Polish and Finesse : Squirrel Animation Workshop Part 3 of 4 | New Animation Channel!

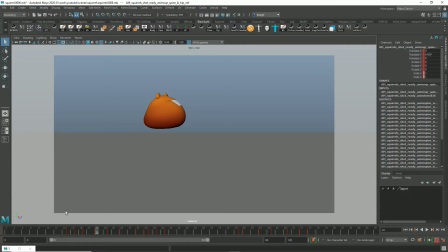0s
Hi there everyone, Foxy Fern here, and welcome back to Animating a Squirrel in Maya.
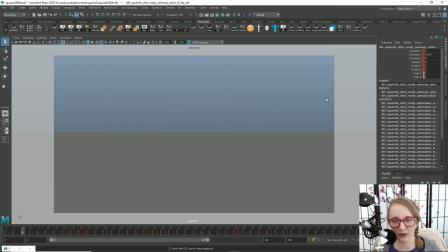4s
So let's take a look at what this is shaping up to be. Not too bad. And as I mentioned in the last video, today our focus is going to be adding some life to his ears and to his mouth,
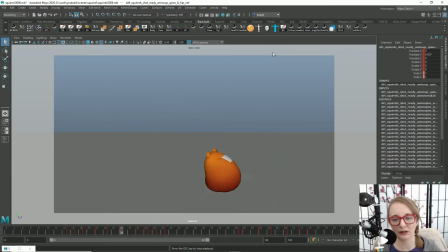19s
and then also maybe some rotation in his body to make the silhouettes a little more interesting, or rather his poses, and just kind of breathing some last little bit of life into him before we get into animating the tail.
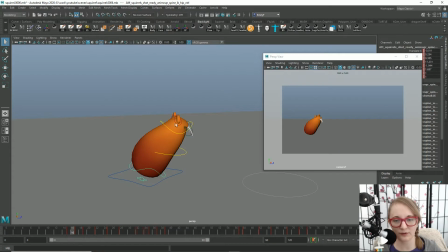36s
So this should be fairly straightforward as far as his ears go. It's mostly going to be some overlapping action with falling in for the jump, and then maybe when he stops and looks at us, we'll do like a quick little ear twitch or something, like he's
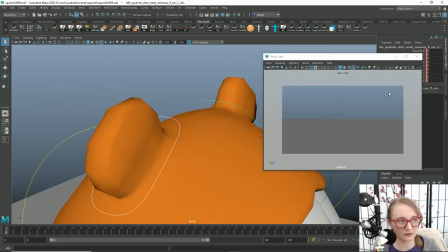52s
acknowledging that we're here. But for the most part, let's see, bring our graph editor over here.
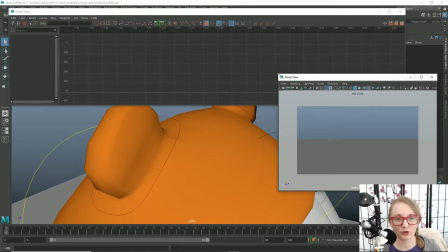59s
This is tricky doing this all on one screen.
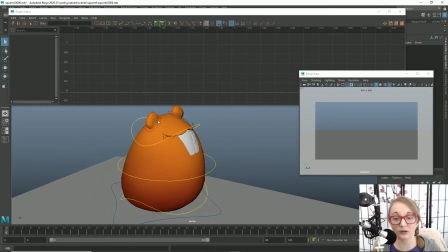63s
I am a 2-monitor kind of gal, but I want you guys to be able to see everything that I'm doing,
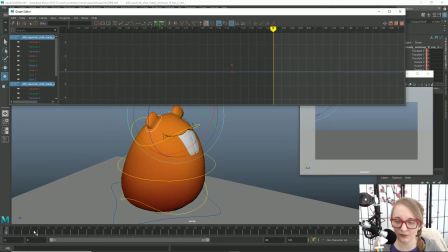69s
so I will just have to suffer first world problems, you know. Anyway, let's see.
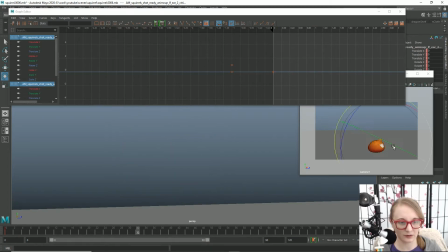76s
We've got... Oops.
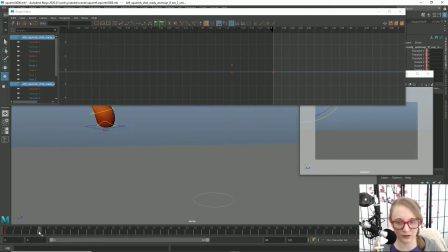81s
So he's just going to come in, and we'll... I'm just gonna be rotating for now in object mode. Actually, I'm not sure that's a great idea because they're rotating opposite of each other.
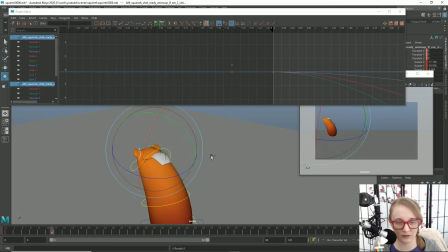99s
That's not quite the result I want. So we're gonna change this to world.
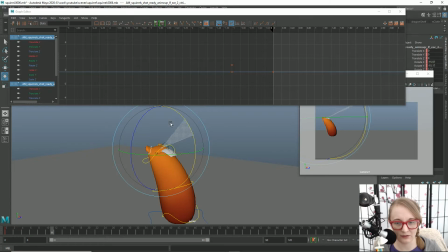105s
And now if I rotate back, that's giving it the result that I want.
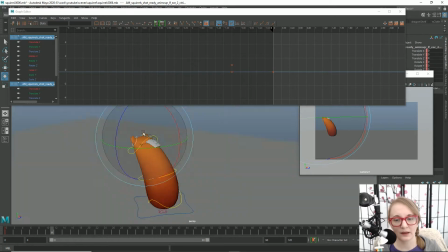110s
Now you have to be careful when animating in object and world this way, because you're not seeing what the gimbal lock is looking like. And so if you're doing something like animating a human arm rotating around like this,
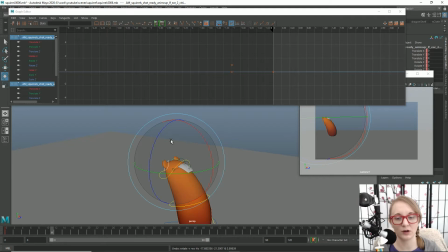125s
it's very important to pay attention to what your gimbal rotations are looking like. But for these ears, I'm not terribly concerned because they're not going to be rotating too far off of
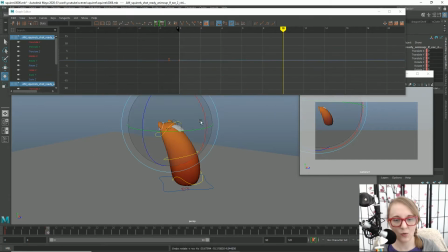138s
where their rotation axes are right now, because like we're not gonna have them down like so where this graph is getting up past 100. That's too extreme, so I'm not worried about gimbal lock right now.
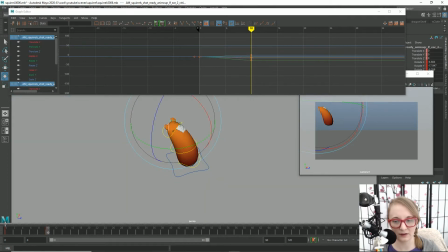156s
We're just gonna animate these very quickly,
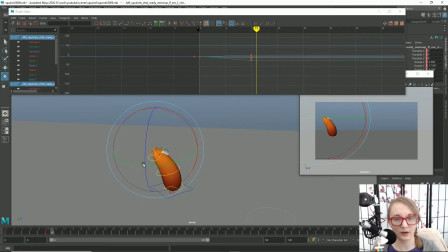162s
and then we'll do like a little bit of an offset of them to give it like some slight overlapping motion to make it, again, feel a little more natural.
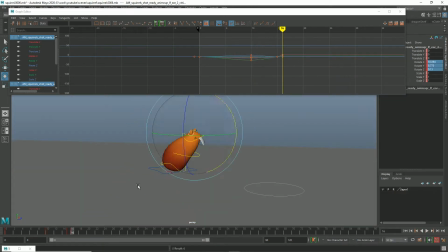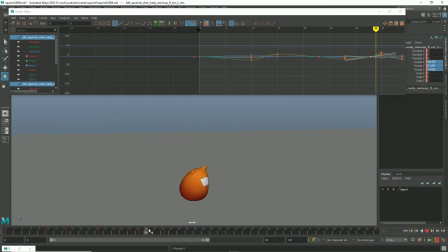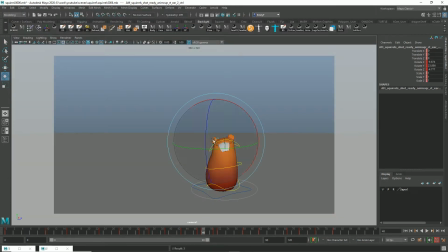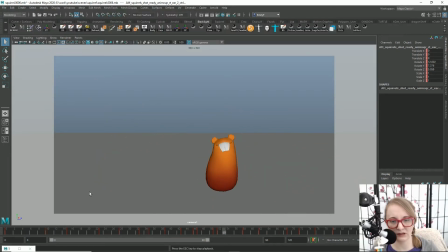198s
All right, so there we go. We've got some basic level of ear motion going on, and he does just a little twitch with his right ear here when he stops. And when you're watching this in full speed, you don't really see the ear motions that much,
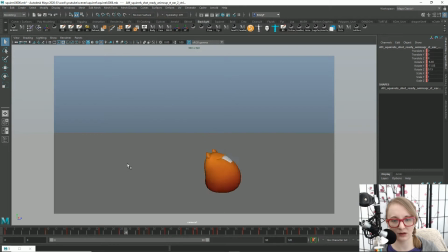217s
but when you go in and you sort of frame by frame it, you can see a little more. Like right here, they're kind of bending down as he jumps up like that. It's one of those things where by adding this type of level of detail,
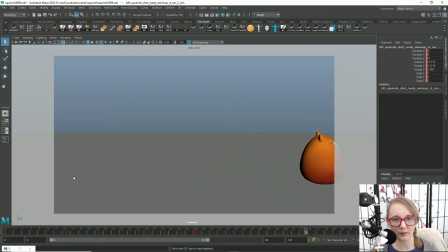234s
you're going to make your animation feel that much more polished, that much more organic. And the fact that somebody doesn't notice that you've animated the ears is better than somebody noticing that you haven't animated the ears.